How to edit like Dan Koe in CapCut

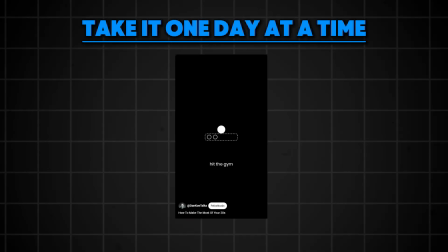From this, it was also easy to go to the next scene, because it is relatively easy to transform a simple circle into almost anything.
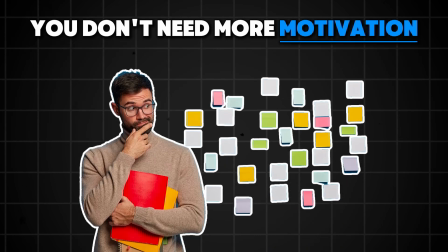You don't need more motivation, emphasis on motivation. I had quite a few ideas here, but in the end, I liked the carrot and the stick analogy the best.
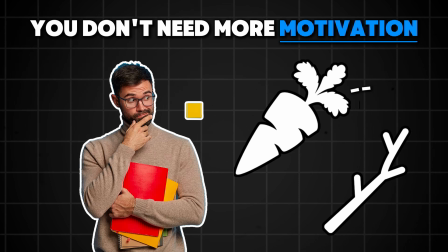I just had to connect it with the previous scene.
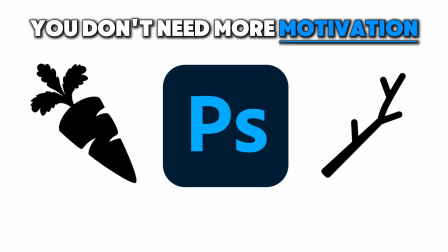I looked for a carrot and a stick icon on the internet, then I converted them to black and white with Photoshop, and then started to animate it.
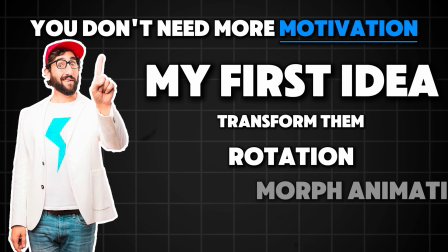My first idea was to transform them with rotation and morph animation from the circle to a carrot and then to a stick.
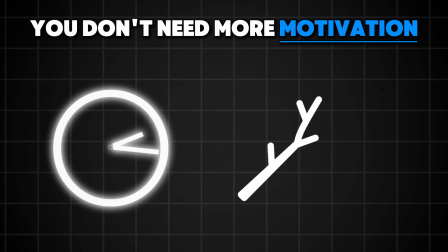But the time was quite short and the animation became so fast that I had to come up with something else once again.
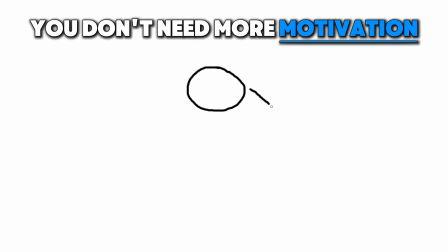In the end, the circle went around on the screen, leaving clone lights behind, in which the carrot and the stick icon appeared, plus the diamonds to connect it with the previous scenes.
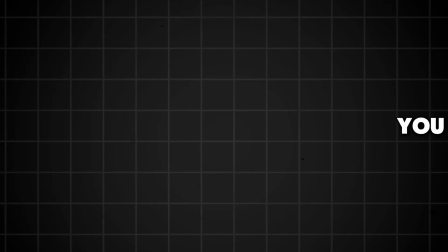And it looked even better than my first idea. You need more clarity, emphasis on clarity.
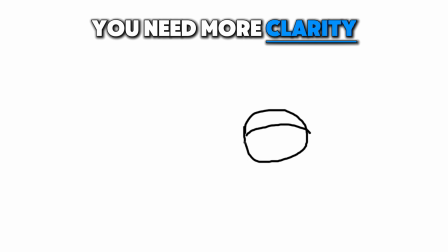Clearly, this had to be an eye, and it had to be somehow connected to the previous idea.
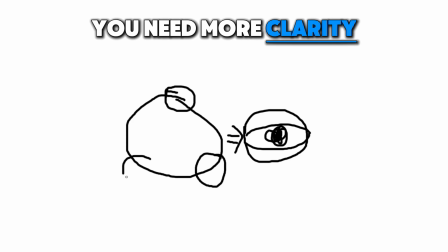I completed the previous scene by leaving the circle symbolizing going around, then moving the icons to the center of the circle, making them smaller.
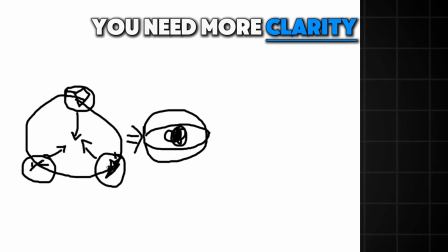This way I made them disappear and displayed an eye instead. You don't need more time, emphasis on more time.
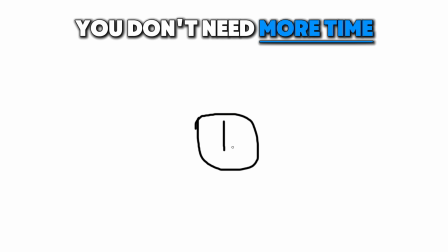The best for time is the clock, which I already used in the first scene, but I needed something else to emphasize the word more, so I simply multiplied the clock animation. And finally, you need more focus, emphasis on focus. The first thing that came to mind for this was a target board, which was quite easy to transform from the eye.
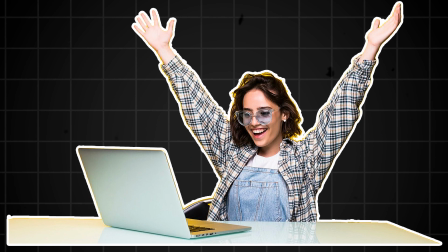After this I had all the key scenes, so I could move to the next step. Step 5.
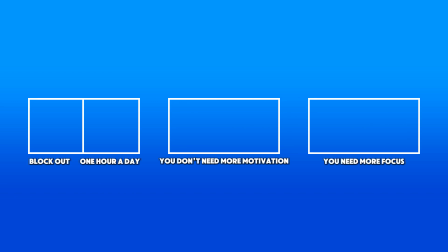Fine-tuning. I just refined the general plan and further divided the sentences by using the first parts of the sentence for the transition between the main scenes,
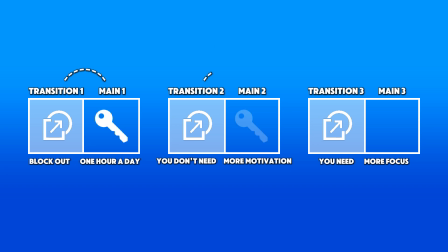for which I designed the smaller transition scenes, and then the second half of the sentence will be the key scene I want to display.
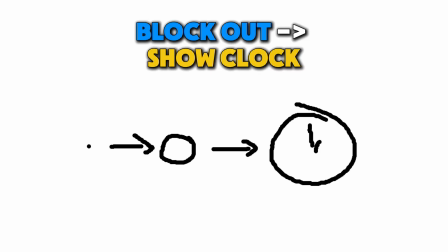Thus my final script is like this. Block out, show clock, 1 hour a day, animate a clock plus select a range of 1 hour. Work on, convert watch to diamond, 1 meaningful project, diamond animation.
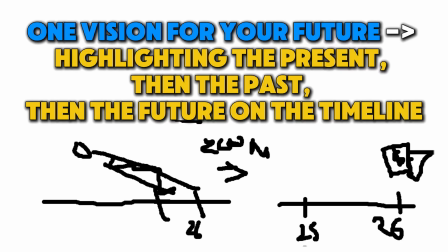Aim for, diamond light, 1 vision for your future, highlighting the present, then the past, then the future on the timeline. Ticket, zoom in on the timeline to the present, 1 day at a time, jumping forward on the timeline.
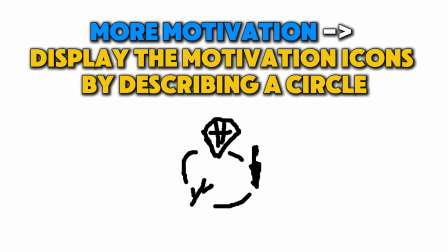You don't need, jump high, leaving the timeline. More motivation, display the motivation icons by describing a circle.
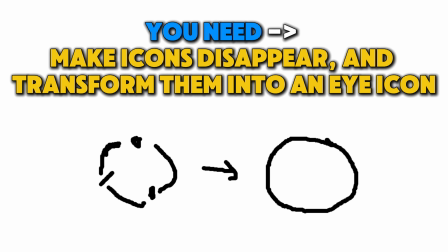You need to make icons disappear and transform them into an eye icon.
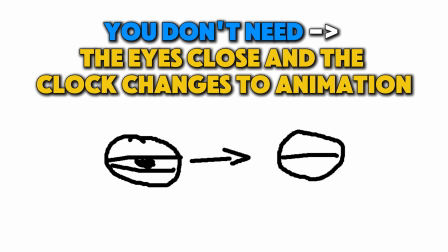More clarity, eye looks right to left. You don't need, the eyes close and the clock changes to animation.
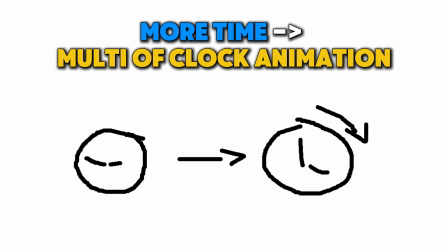More time, multiplication of clock animation. You need, remove clock animation.
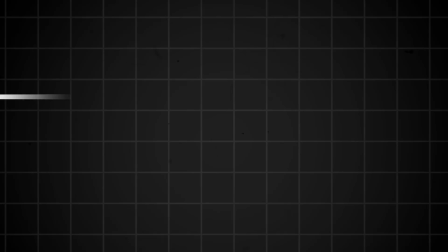More focus, target board animation. Step 6. Making animations.
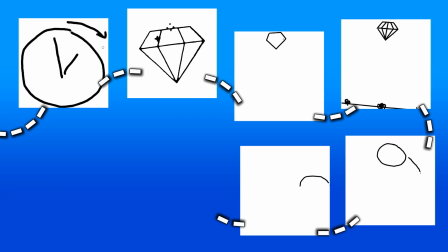Explaining how to make every single animation would take quite a bit of time, so I'll cover them in detail in the next videos.
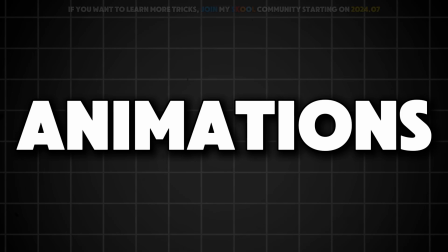In the meantime, here are the final animations we will make. The clock animation.
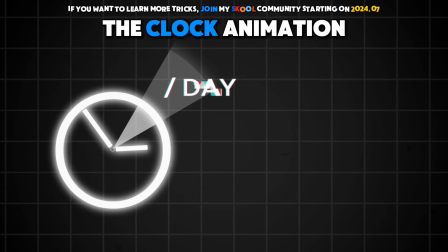In the next video, I will show you 2 ways to make this animation.
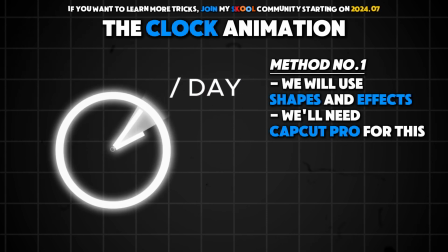One of them requires an effect from the pro version of CapCut for the final touch, but in the other method, I will show you how to create it completely free within CapCut.
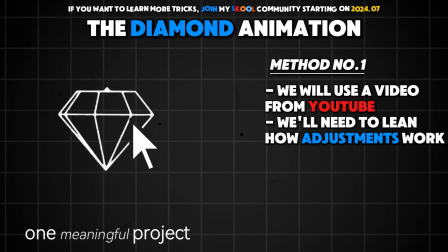The diamond animation. As I mentioned, I used a YouTube video for this, but I had to convert it with the built-in CapCut functions. So this part will mainly be about using these settings and adjustments. Lighting animation.
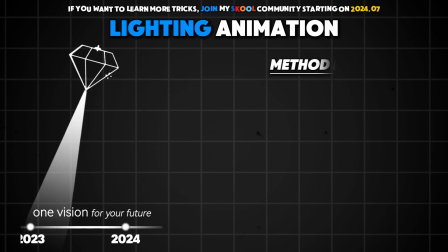I will also show you 2 methods for this. The first is a simpler method but with slightly more limited options.
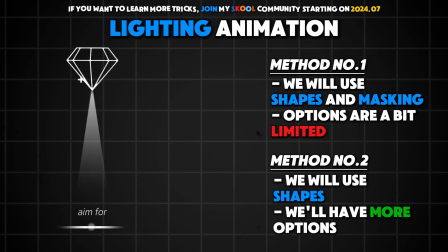The other is a bit more complicated but provides more options. Timeline animation.
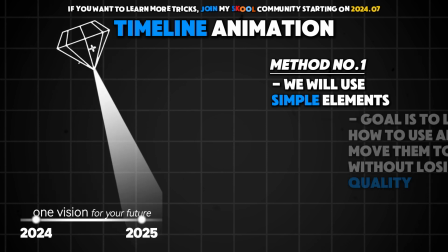This animation contains only simple elements. The challenge is to move the elements in a way as not to lose quality.
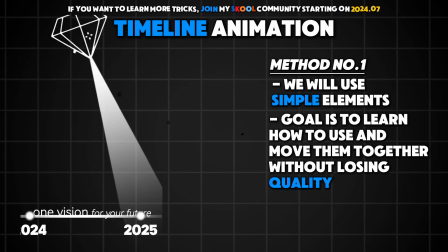So these small tricks will be the most important things in creating this part. Jumping animation.
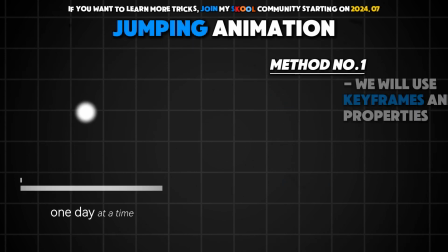For this animation, we will use keyframes and their properties.
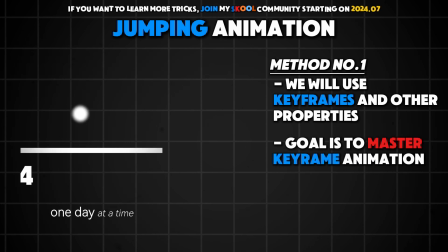So if you are not sure about your knowledge with keyframes, then this part will be really helpful for you to level up your skills.
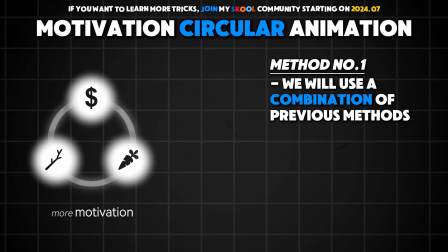Motivation circular animation. In this part we will use a combination of the methods mentioned before, with a few minor tricks to make them stand out.
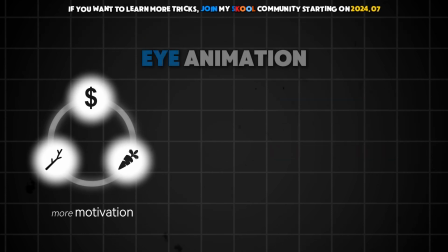Eye animation.